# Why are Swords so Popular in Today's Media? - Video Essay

However, when designing a sword for a story or film etc, you can sometimes think outside of the boundaries of historically accurate swords. The result? A fantasy sword, like this one right here. These are designed to be unique and memorable to capture the imagination over and over again. Which is just as well really, because the spikes all along them mean that it's not particularly practical. So now that we know some of the different types of swords, what does it take to wield them?
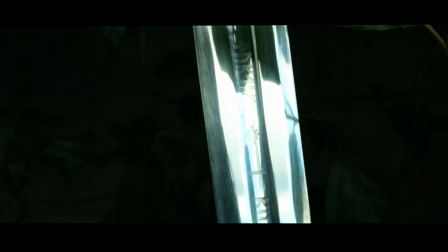4:56 The symbol answer is anyone can wield them, but to use them well requires both skill and dedication.
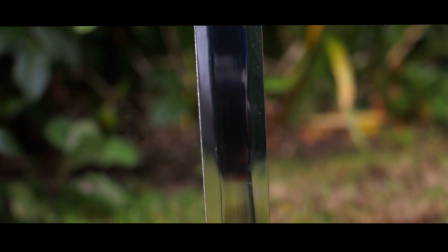5:03 Throughout our history, people have dedicated their lives to training and mastering various martial arts, and using a sword, or any weapon for that matter, is no different.
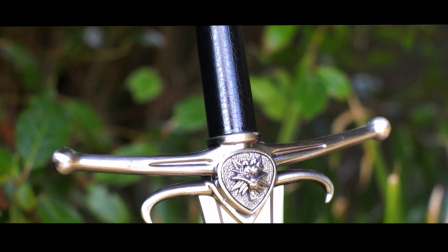5:12 As the old saying goes, practice makes perfect.
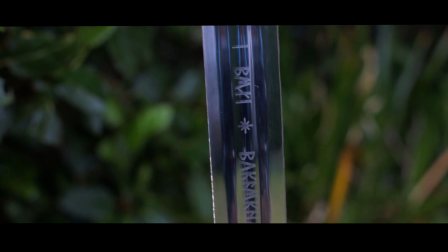5:16 We can easily identify a better fighter in Jules, and we can easily see someone's skill level simply based on how they wield their weapon.
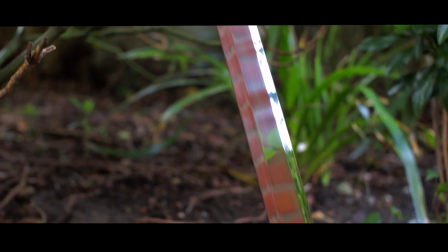5:24 But often, the better warrior can still lose, for there is never certainty with swords, and that is exactly what makes them so interesting.
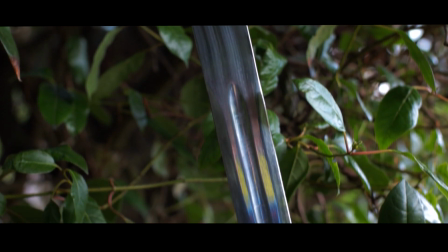5:31 While skill is undoubtedly important, and will likely win out, endurance and luck can play just as big a role in deciding the fate of duels and fights.
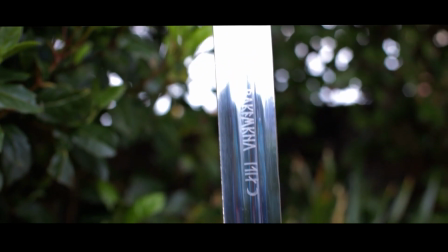5:41 This keeps fights gripping as we are so unsure how events will play out. Take this clip for example.
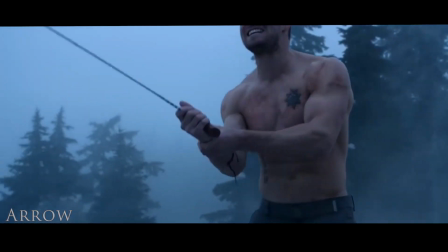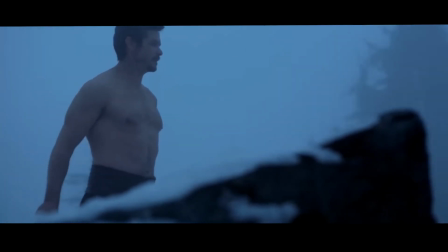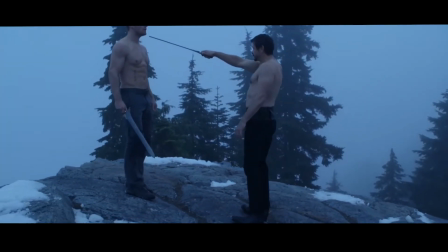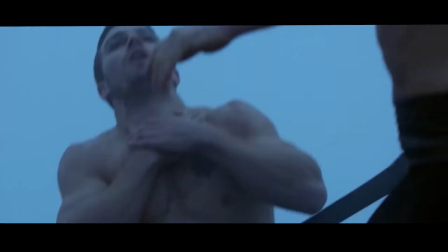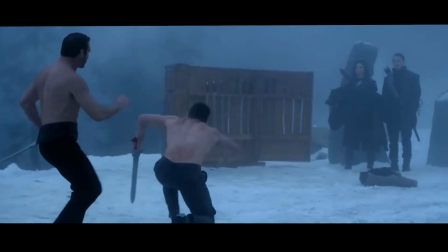6:29 It was obvious from the beginning who the better fighter was, and therefore who was more likely to win this duel,
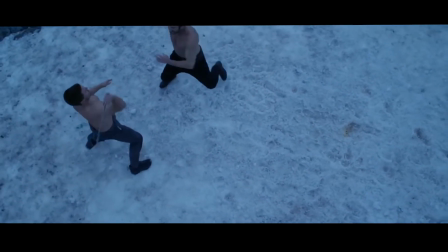6:35 yet for a brief moment towards the end we are suddenly unsure and doubt this outcome.
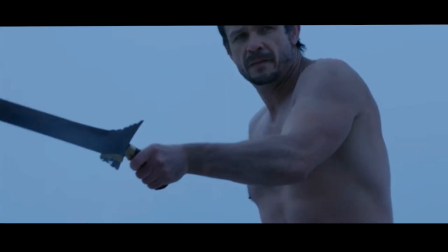6:39 The other warrior's skill that he has shown up to this point becomes irrelevant, as in that very moment we genuinely believe that the other character will prevail.
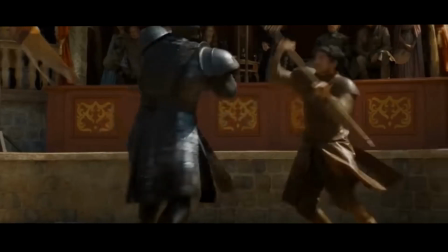6:47 Then in another twist this hope is taken away again and we as the audience are left with a stir of emotions.
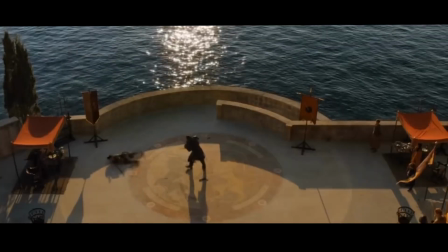6:53 This is something that sword fights and medieval fights in general can offer that isn't really available for any other kind of fighting.
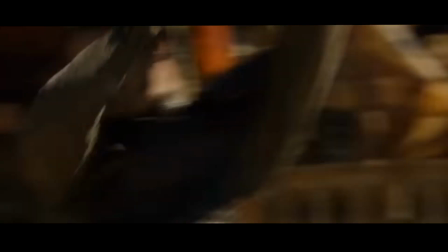7:00 Swords and medieval weapons create suspense through the uncertainty that at any point everything could change regardless of who is in control or dominant in a fight.
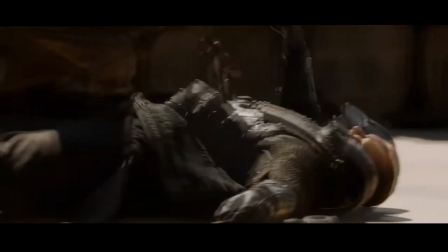7:09 This then helps to grip audiences and tell a better story overall. So, swords can be perceived as a storytelling tool then.
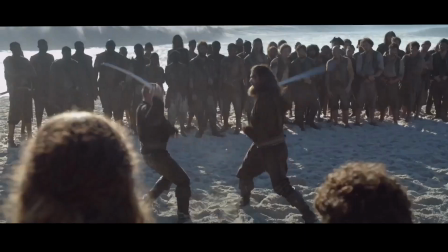7:17 But there is another thing to note here, and that is that there is a certain level of skill and respect that comes with swords too,
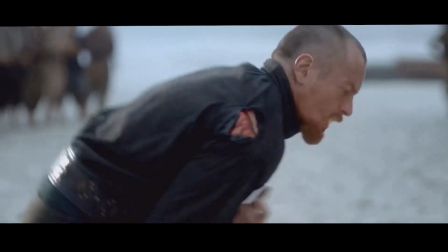7:24 something that guns or hand-to-hand combat just doesn't give us in the same sense. Take a sword as iconic and legendary as this one here, the katana. In Japan, the katana is sacred and throughout their history those who carried them also carried with them the highest and utmost authority and respect. This then transcribed over to their media where tales and legends of their bravest warriors fighting with katanas and other weaponry was told.
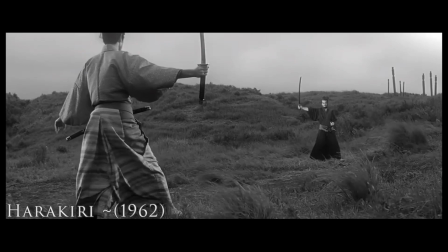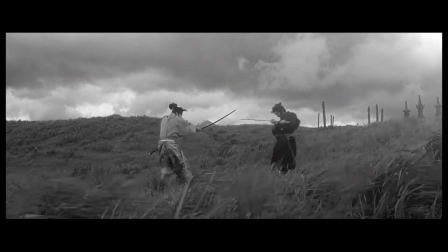8:05 East Asian media tends to have two separate approaches when it comes to sword fighting scenes.
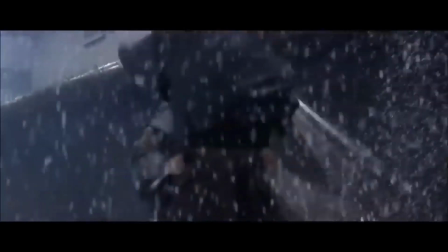8:11 The first is that they either go all out with very heavily stylised fighting. This is extremely common in things such as anime.
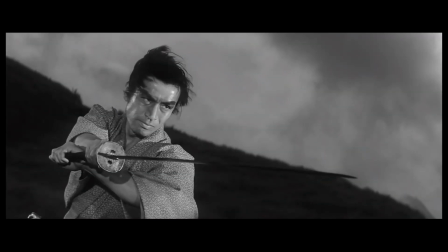8:18 The second method is that they tend to go for more realistic duels. This is often down to the more realistic fighting style and choreography that they use,
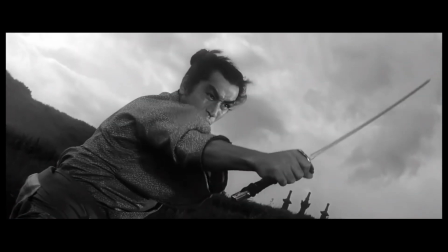8:27 especially when compared to Hollywood that often opts for a mix of both realism and stylised in their scenes.